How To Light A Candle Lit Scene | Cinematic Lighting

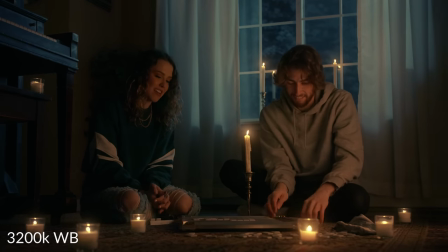474s
So to do that I decided right around 3200 Kelvin and that way it still gave the candles some cushion to be really warm and give off that
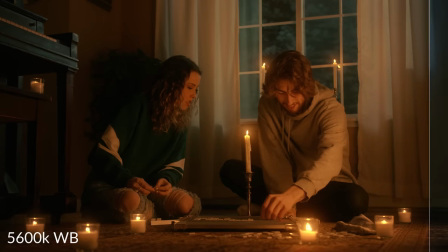482s
warm feel but if I had boosted the white balance up to 5,000 or 5,600 to match those outdoor lights then everything would be incredibly
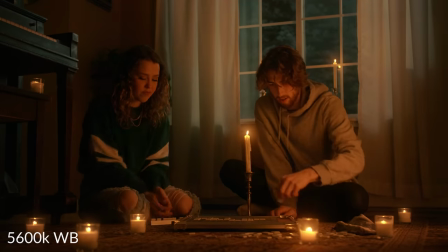490s
warm and not at all the look that we're going for but contrasting that if I had brought it down to 2000 Kelvin,
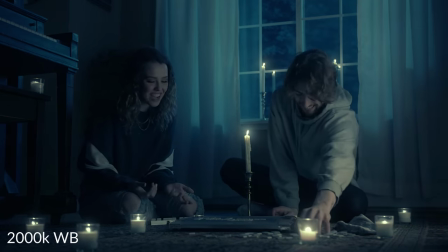496s
then the candles wouldn't even be warm at all. Everything would be super cool and the candles wouldn't give off that warm feeling that we know that candles do.
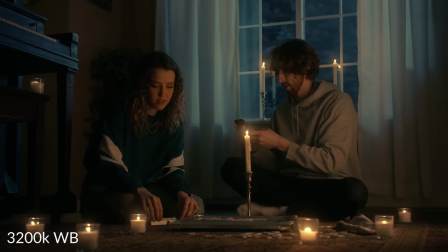505s
So 3200 was that safe place right in between. So let's go ahead and take a look at all of the lights as we added them to see how it really put together the look that we wanted.
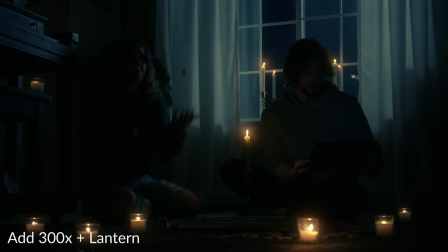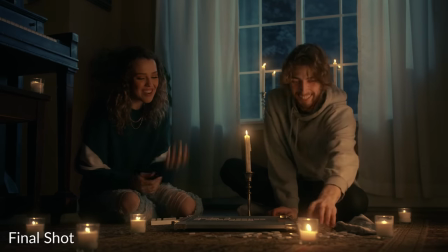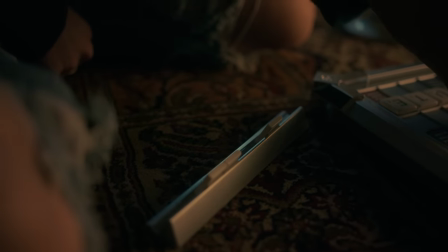I do hope that this candlelit scene really does encourage you to go out there and make your own candlelit scene or fire scene or something similar because this excited me a lot. I had a blast doing it. It was a really fun time, but that is all that I have for you guys today. So until next time, please stay warm, cozy, and candlelit, and I will see you, well, next week. Class is dismissed.